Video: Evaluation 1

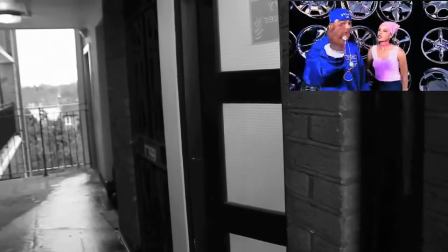8s
I believe that within my music video,
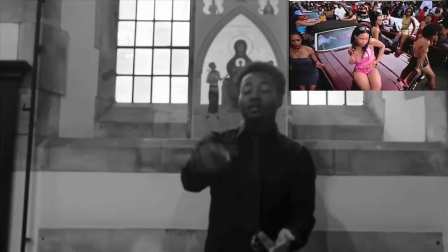10s
I've challenged and used conventions when choosing the costumes for my two main characters, Bob and Jay-Z.
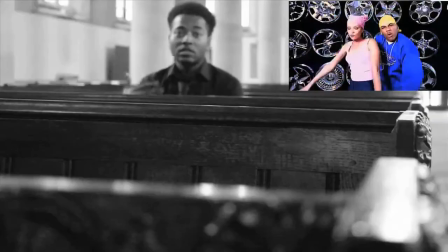17s
The costumes used throughout the music video help to define the characters and have helped to tell a story about their lives.
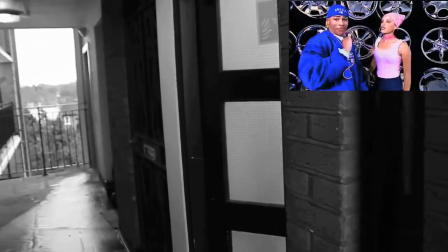25s
This was effective as it allowed our audience to understand more about our characters.
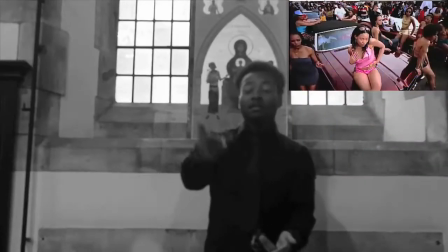31s
I think I've used two different types of costumes well,
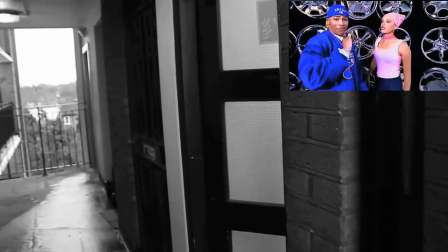34s
as it allows the audience to see how different Jay-Z and Bob are, and why Jay-Z is talking to God and not Bob.
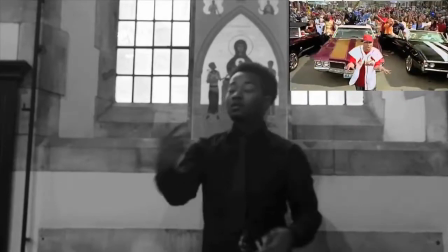40s
Jay-Z is in much more sophisticated clothes, as he's trying to have a serious conversation with God,
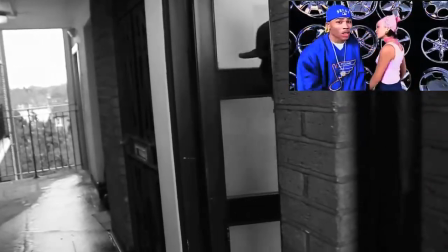46s
whereas Bob is in his casual streetwear.
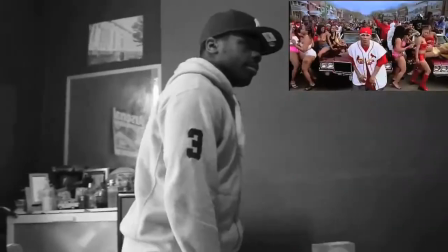50s
With the clothing used on Bob, I believe I've used conventions of a hip-hop music video.
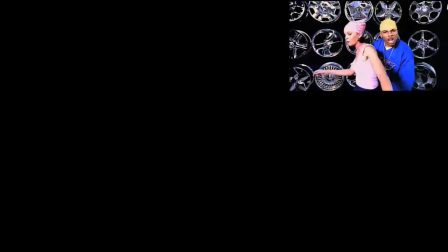56s
Artists in the industry tend to wear baggy streetwear when they are trying to portray their hustle.
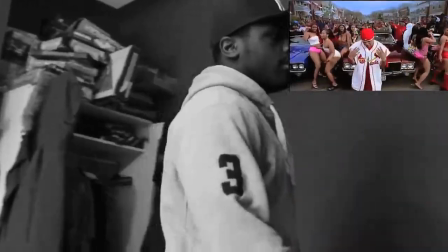61s
An artist which can be backed up by this point is Nelly,
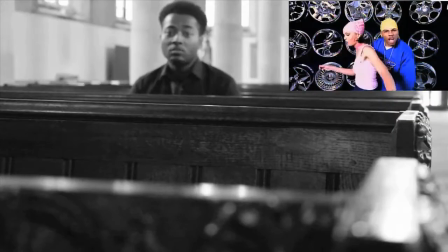65s
where he has used streetwear to maintain the reputation of what the audience think of him.
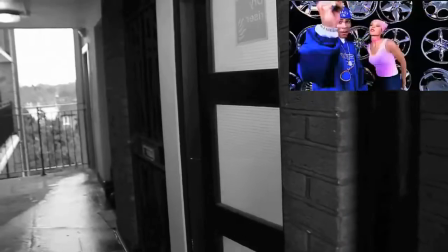71s
It's becoming so natural that it's hard to picture an hip-hop artist in other clothing.
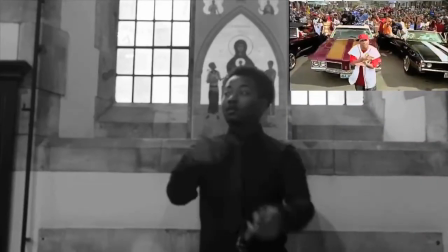77s
So in this case, I feel like I've challenged the conventions of costumes when looking at Jay-Z.
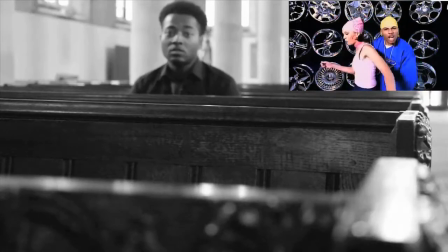83s
As Jay-Z is in smart casual clothes, he doesn't really fit into the description of a hip-hop artist,
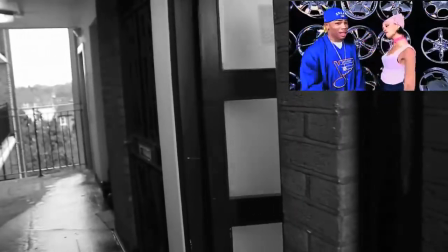91s
but he has been seen as a narrator throughout the video.
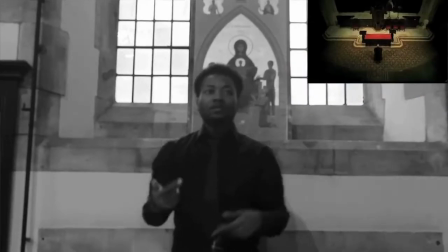96s
I feel that it still works well. I have chosen to use the conventions of hip-hop music video when looking at the themes of locations.
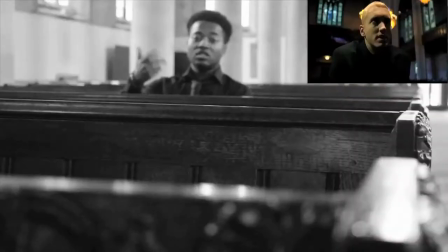103s
Traditional hip-hop music videos will use locations to set the scene from early on.
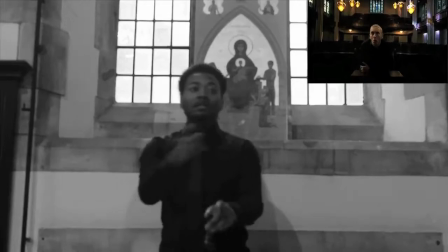108s
They tend to have a mixture of locations. A few are clubs, streets, or locations which refer back to the lyrics.
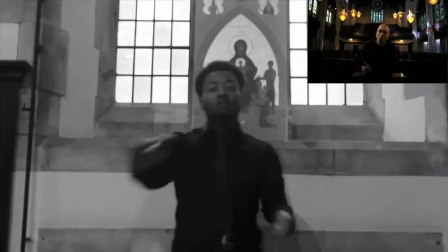115s
If filmed in a club, it will normally be represented with a lot of women, money and jewellery to help represent the artist's lifestyle and wealth.
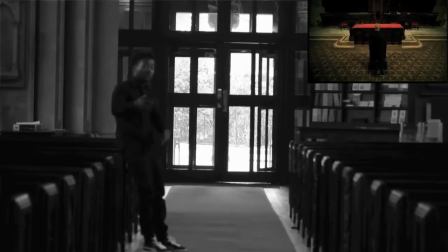122s
Whereas if filmed in the streets, it could normally be done in the area which the artist lives or grew up in,
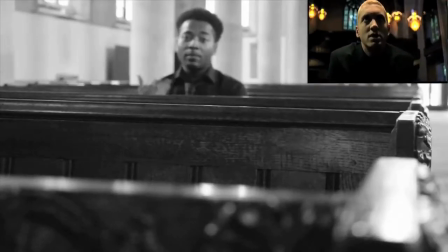128s
or locations which can be linked with the lyrics to create a lyrical emotion.
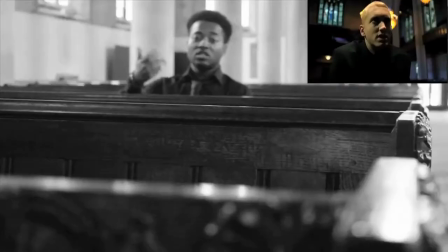134s
I think I've used the traditional locations of a hip-hop music video to construct my own.
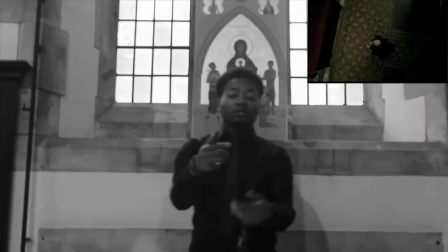140s
We can refer back to Eminem's video Cleaning Out My Closet, as he has used similar locations to mine,
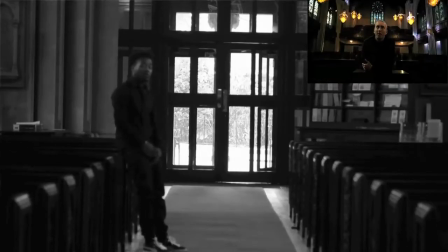146s
as he is in a church trying to reach God, as he has also sinned. Throughout the video, you can understand why he has done the things he has done, and why he should be forgiven for his actions.
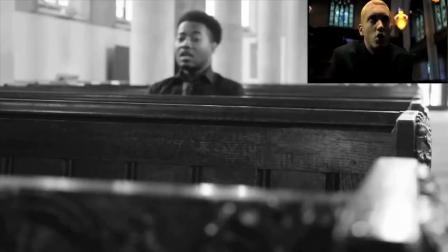159s
In comparison, I have used the church as my main location,
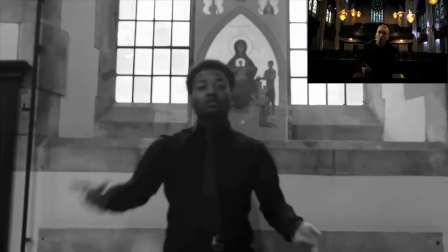164s
as we have tried to also portray a conversation
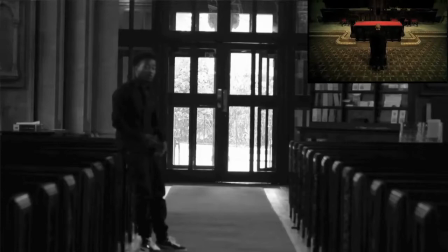168s
between Jay-Z and God, who is also trying to persuade God to let his friend into heaven even though he has sinned. I believe that both my video and Eminem's have used locations effectively to help relate back to the lyrics,
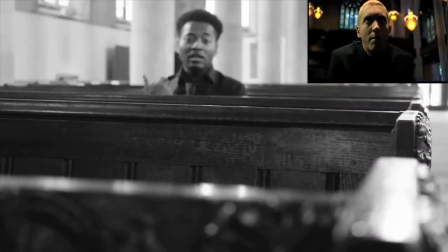184s
as it helps the audience compare both aspects better.
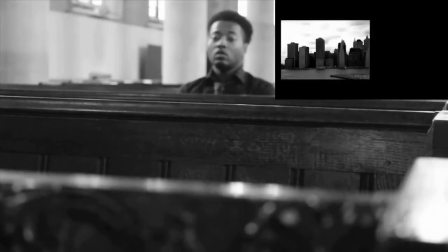188s
Filters are very common within hip-hop music videos, and I've tried to interpret this convention within my own.
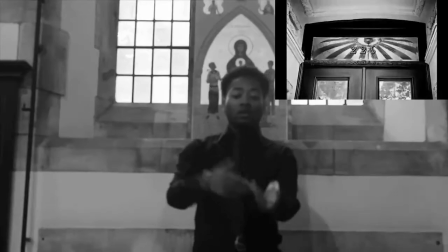195s
I've used a filter to help stay within the theme of the Black Album.
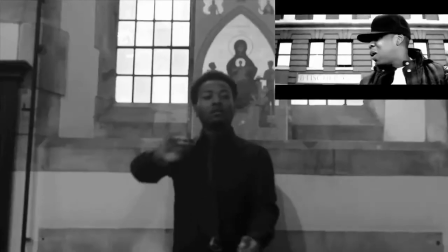199s
I decided that my music video will be in black and white, as the music video portrayed a dark story.
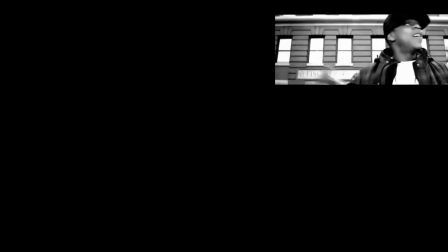205s
The filter helped to remove the joy and make it seem more dark and morbid.
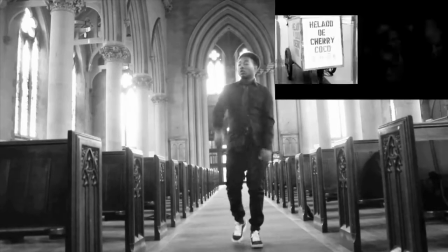210s
This also helped to complement the religious points.
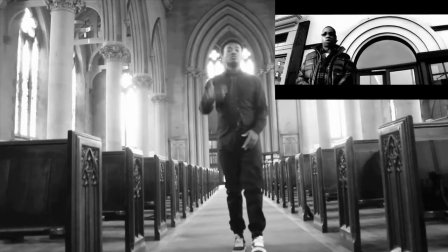214s
After doing some research, I realized that Jay-Z tends to have a lot of his music videos in black and white,
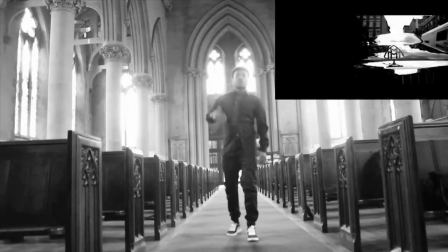220s
but it depends what type of song he's doing.
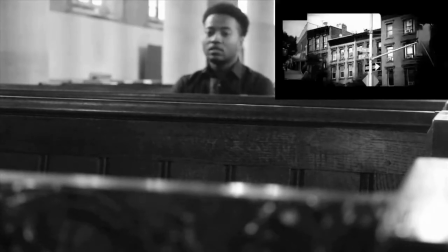223s
What I have noticed is that when he is talking about his upbringing, he likes to have the video in black and white.
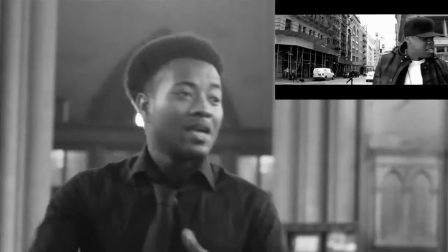230s
This may be because this is how he viewed his life before he got famous.
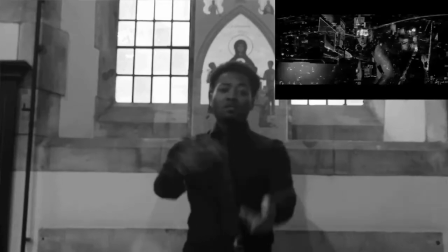237s
This can be seen in the music video Empire State,
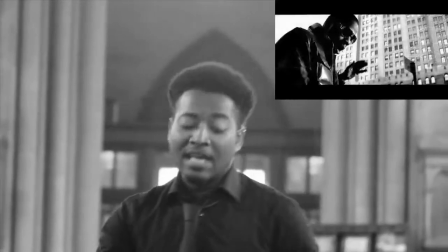241s
where even though Jay-Z has used a black and white filter, the high contrast helps improve the quality.
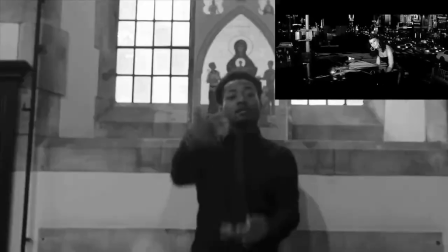248s
Because of this point, I believe that I have used conventions of a black and white filter.
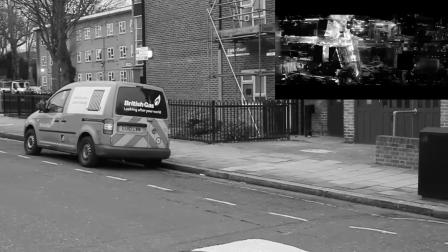255s
From the song lyrics and the way I've used imagery throughout, it feels like this song could have been based on a real event in Jay-Z's life.
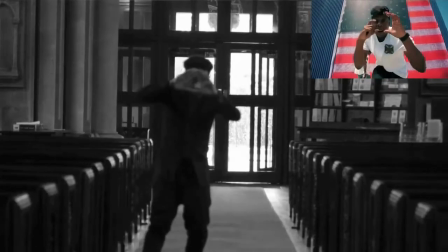263s
Throughout my digipack, I tried to include triangles whenever possible, as this particular shape has caused a lot of controversy within the music industry.
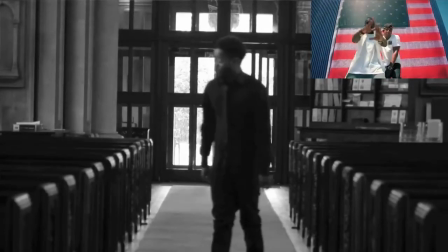273s
Triangles have been known to be represented by a secret organization called the Illuminati, and it's known that
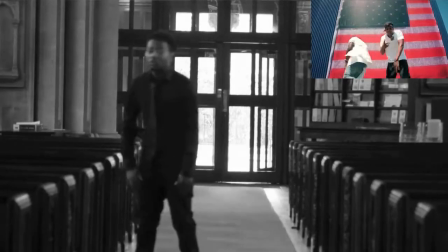281s
artists do secret symbols which show they are part of the satanic and paganistic Illuminati membership.
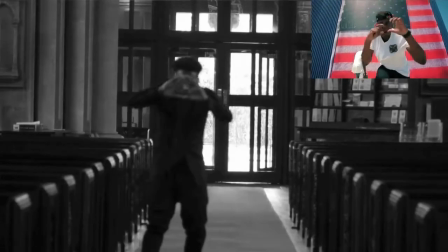288s
I have included these signs in my digipack and ad. This is also a topic which always gets brought up by people in my target audience.
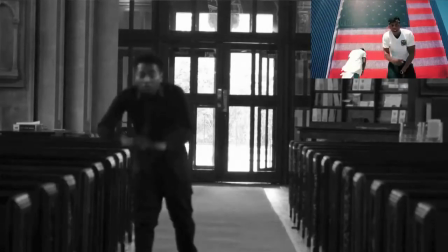297s
This helps to portray a wide message within my digipack.
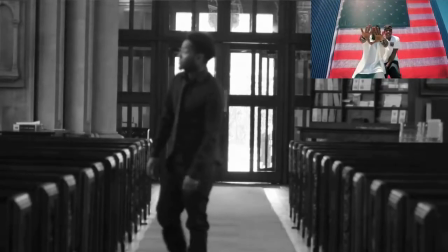300s
These types of symbols are not always used by artists, but I found a few examples that can back up this convention.
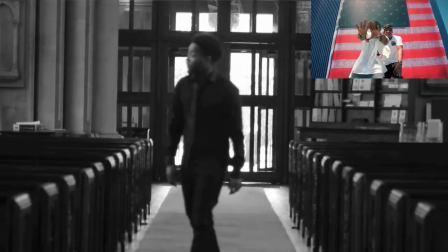306s
This helps to show that artists in the industry use this convention to create controversy.
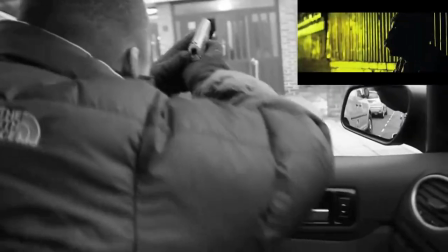313s
Camera work is very important when constructing a music video. In this case, I have used a particular shot used in hip-hop music videos.
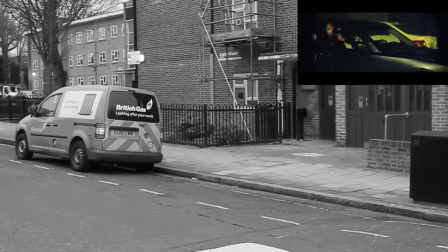320s
When portraying a narrative throughout a hip-hop music video, camera work is a very important factor.
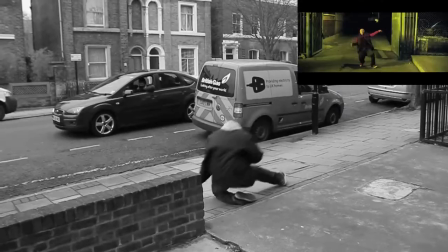327s
Camera work allows a director to get across a message, which maybe couldn't be done through the lyrics.
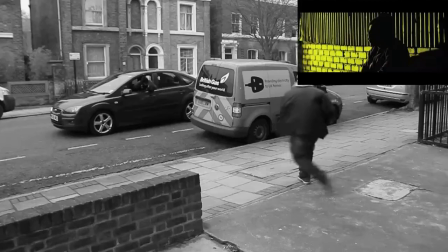336s
Narrative is also the way the director chooses to tell the story of the music video, and the way that the audience interprets it. Narrative is used in hip-hop music videos to clarify a certain theme or event which is ongoing throughout the video.
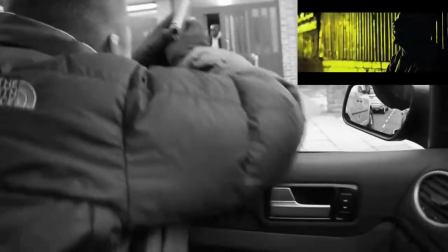354s
I believe I have used this convention and portrayed it in my own way in my music video.
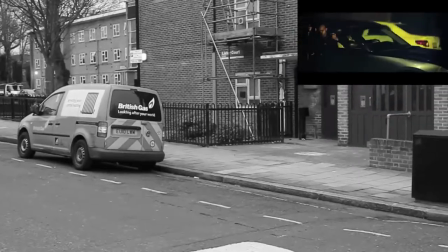361s
This can be linked closely with a music video by The Game called The Sea,
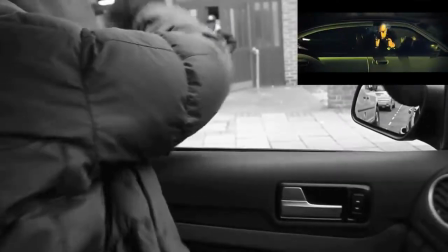365s
where he's used a shot-reverse shot to portray a shootout, which involved a young boy growing up in the city of Compton.
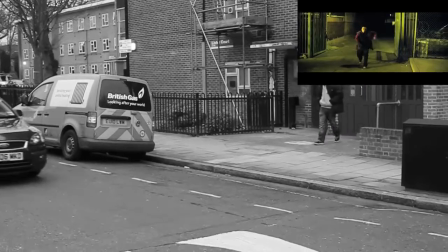372s
This helps to explain the story of the song, as it helps to show the audience what kind of activity goes on whilst living in Compton.
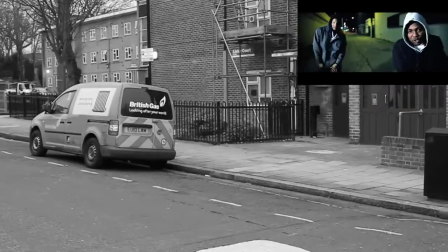379s
I can relate to this particular convention, as I have included something almost identical.
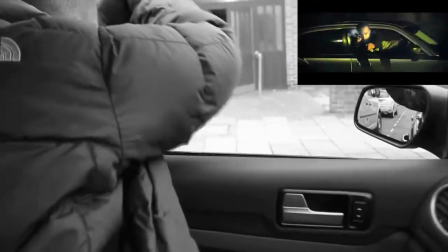385s
We have also used a shot-reverse shot to portray our narrative,
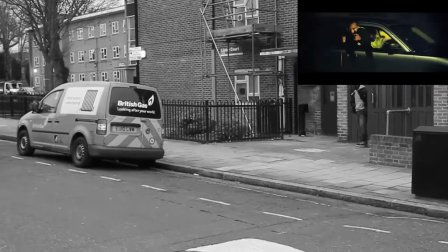390s
as this event helps to explain how Jay-Z's friend gets shot, and now that he's dead, what's next to come for him.
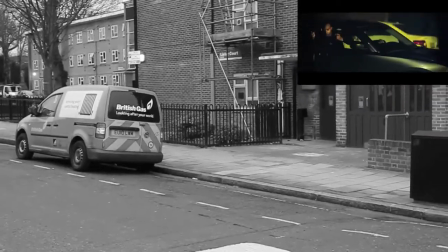399s
I decided not to include any special effects on this shot, as I felt that it looked fake and a bit forced when I put it in using Adobe After Effects.
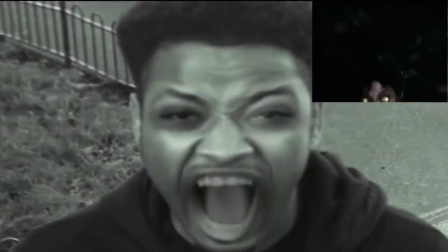407s
I have chosen to go against conventions of hip-hop music videos by including a face manipulation effect.
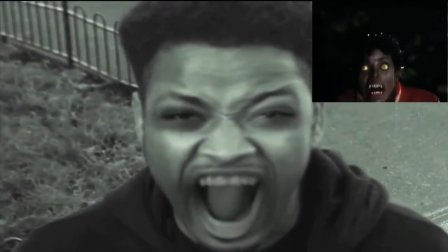413s
Hip-hop music videos use realism to focus on the narrative and song lyrics to get a message across, which we have used, but I wanted to add another platform of information which could be interpreted by the audience in a different way.
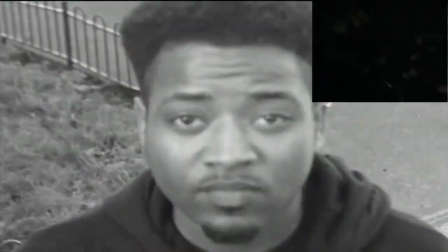426s
I find it hard to find examples of this effect used in music videos. This suggests I have challenged conventions.
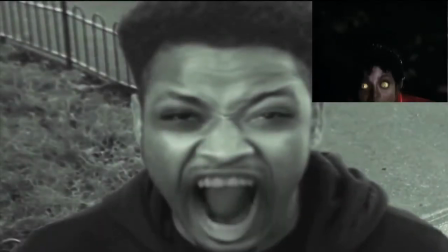435s
The track includes a lot of religious references, which have signified through the church and graveyard locations.
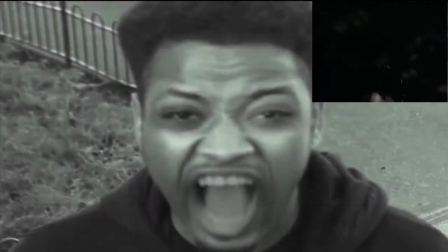443s
The church image refers back to God and not Lucifer,
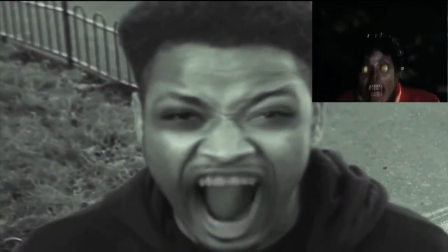448s
so the special effect helps to link the video more closely with the lyrics and to emphasize the close relationship between God and Lucifer,
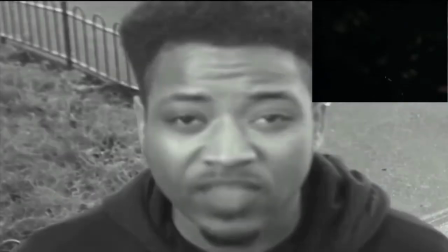456s
which is the main dilemma throughout. Michael Jackson uses something similar in his Thriller video. This video had a major impact on Michael Jackson's career.
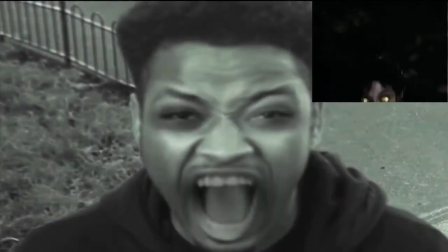467s
He went against conventions as he was one of the first people to add special effects to a modern music video.
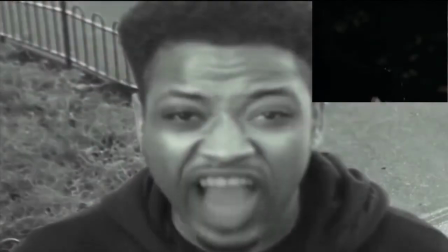473s
The special effect wouldn't really be seen in a pop video, but he makes it work. He includes the special effect at the start of the video, which helps to set the mood,
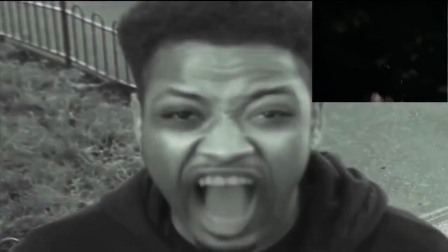482s
whereas I have incorporated it at the end to leave the audience questioning the character.
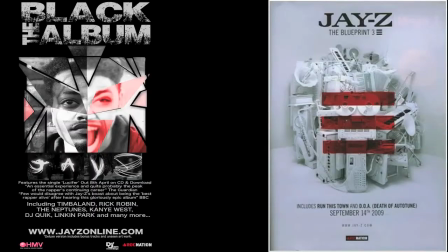487s
In my ad, I decided to include the central image of my artist. This allowed me to market my artist better, as the central image is more noticeable and is in the centre of attention.